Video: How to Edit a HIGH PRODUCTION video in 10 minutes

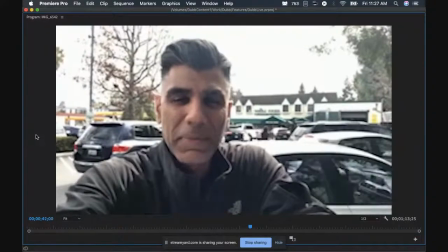249s There are people out there that are disrupting entire industries.
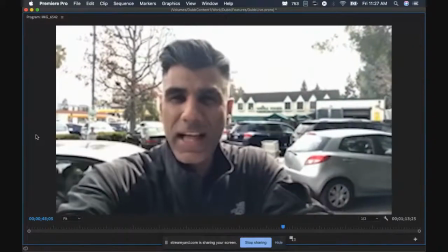253s I mean, the D2C movement is such a classic example of that, where companies can come out of nowhere and they can turn into unicorns.
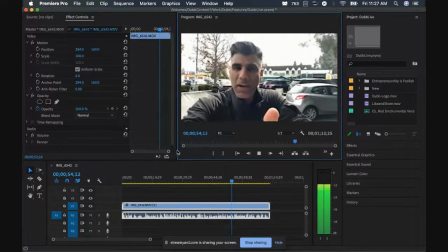262s They can turn into billion-dollar companies because there was something broken.
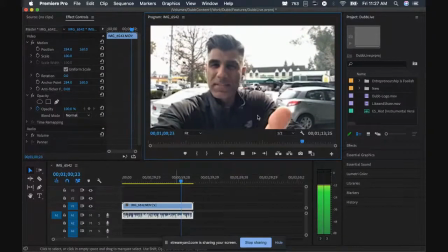265s It's something very inefficient, or it takes too much time for something to get to someone, to their front door, or the experience is poor, or the cost is too much. DTC is such a great example. Steve Jobs said it best: stay foolish, stay hungry. Stay foolish, stay hungry.
I love that. So what I'm gonna do, that's the source clip. So I'm gonna do a few little tweaks to make that a little bit more compelling, to add some emotionality to that video. This will just take 1 minute. And that'll be over. This will only take 1 minute, I promise. So put on a 60-second timer on me right now. So here we go. Try to add emotionality to a video in 60 seconds. Here we go. Put the timer on.
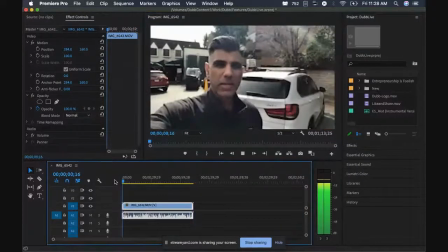314s
29, 28.
Yeah, no, I was thinking about.
Here's this video. I mean, I guess the video itself is a minute.
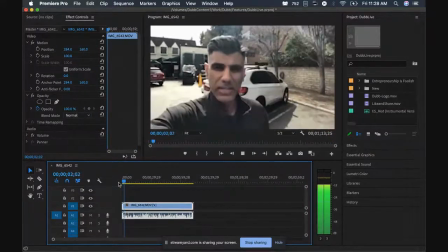318s
So maybe give me 3 minutes.
Yeah, no, I was thinking about this. I was thinking about this.
So I'm going to cut out the moment where he repeats itself in the beginning there.
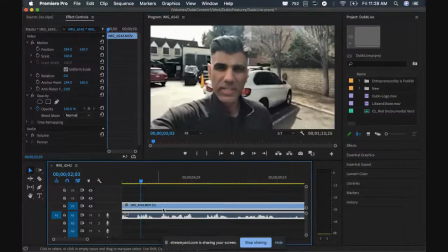326s
I'm just going to do a simple trim. You can do trimming edits in any kind of editor. You don't have to be using Premiere Pro. I'm using Premiere Pro. You can use iMovie. Just don't, even on your phone, you can trim.
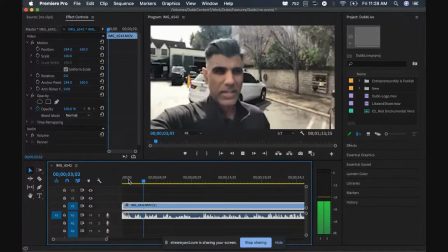337s I was thinking about this. So much of being an entrepreneur is just about.
And I'm going to say here, I'm going to trim away the whole I'm thinking about this part because that doesn't really add. I'm going to start with the most relevant section right here.
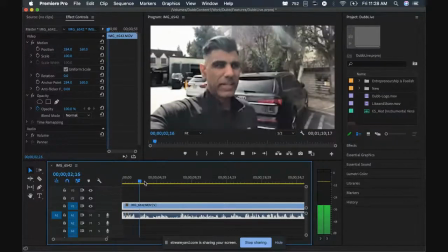351s So much of being an entrepreneur is just about being completely and totally ignorant.
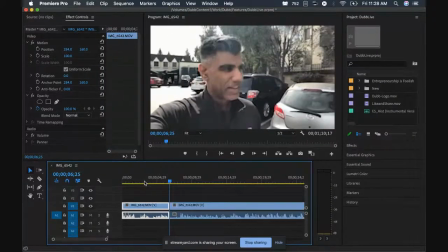358s
So that's a very compelling clickbait open.
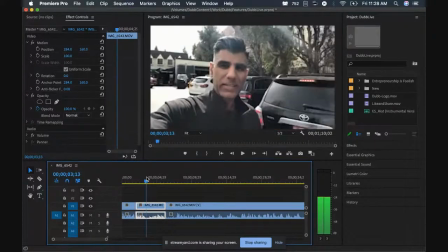361s
I'm gonna trim out the gaps in between where he's sort of thinking and breathing to just get the pace to speed up a little bit.
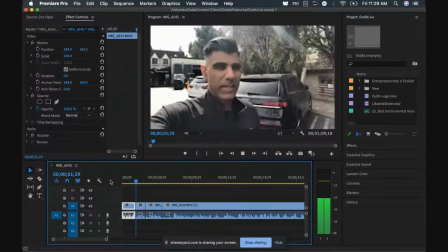370s So much of being an entrepreneur is just about being completely and totally ignorant.
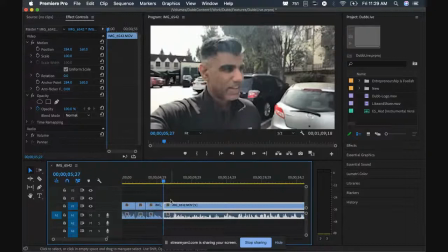376s
So see how that just flowing a little bit more? You're 5 seconds in. You're already hooked. That's a good start. So I'm gonna refine my cuts a little bit. I'm just using the Q and W keys on the keyboard, by the way, to make these cuts. Q will trim the beginning and W trim the end. Those are for Premiere Pro users.
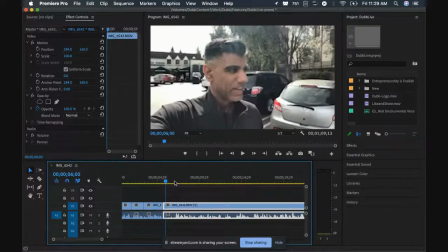394s
But again, you can do these kind of edits in any kind of editing software. So as an entrepreneur, you now I'm not gonna go too detailed with this editing again.
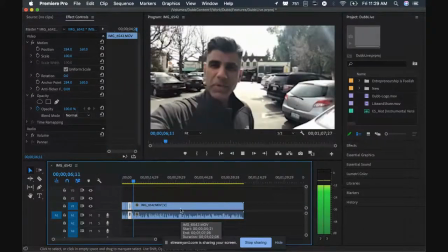401s
I only have 1 minute.
Ignorant. 60, as an entrepreneur, you actually think that you can build something.
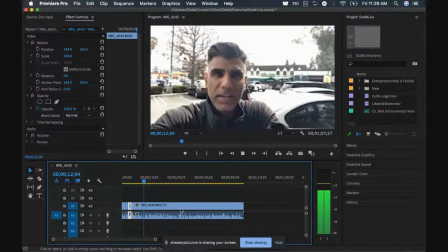406s You actually think that you can create a company. Disrupt an industry, innovate in something that's been used.
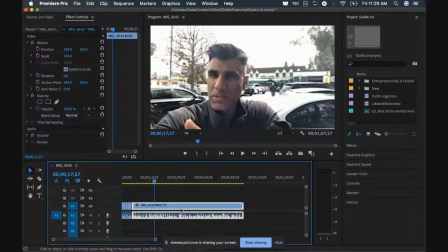412s
Now I'm going to go double speed to kind of watch this and double speed to review it.
Created and done for dozens, if not more, of years.
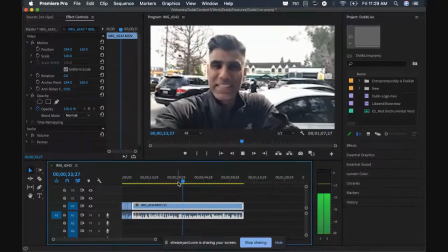419s It's so foolish and naive to actually think that you can do it, but it's like you can't. Every single day, there are people out there that are disrupting entire industries.
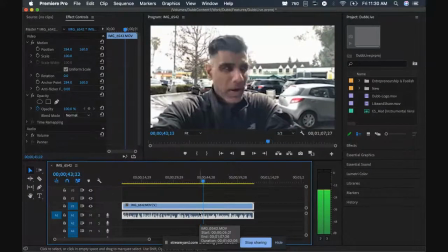427s I mean, the D2C movement is such a classic example of that, where companies can come out of nowhere and they can turn into
you. Okay, so one thing this needs is music.
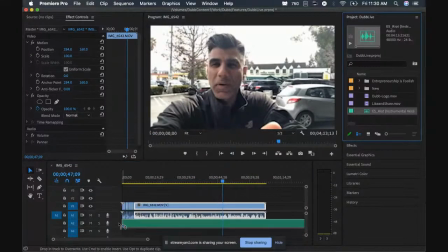433s
So we're going to get a music track that you have to get kind of beforehand, get a good track that you like. And import that into your project. And we're gonna put a music track under this. I can see that already. It's actually pretty good. Just reviewing this clip already, most of the clip is pretty good. It just really needs some music. I edited the beginning a little bit so it's compelling. The first 3 seconds of a video are so important on social media. You know, those first 3 seconds, even first 10 seconds are super important. So make sure those first 10 seconds are important, get them hooked. And then the rest of the video. And again, this is just, adding a little emotionality. Not all videos need this at all. Videos can just be cool when they're raw and real, but if you want to add a little bit of emotionality, this is how to do that.
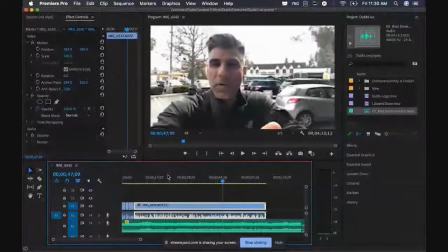480s
So let me switch back to Premiere.
Being completely and totally ignorant.
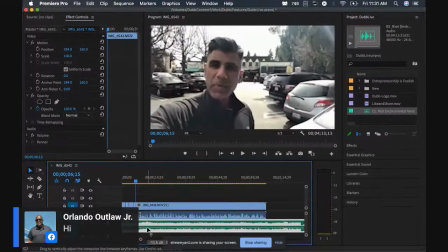486s As an entrepreneur, you...
So now we have some music under...
You actually think that you can build something.
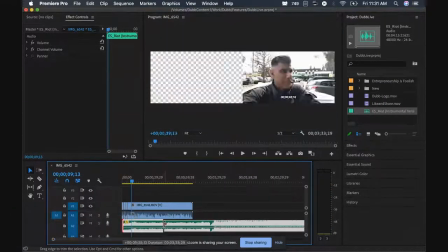492s
I'm gonna jump to a part of the song that is upbeat.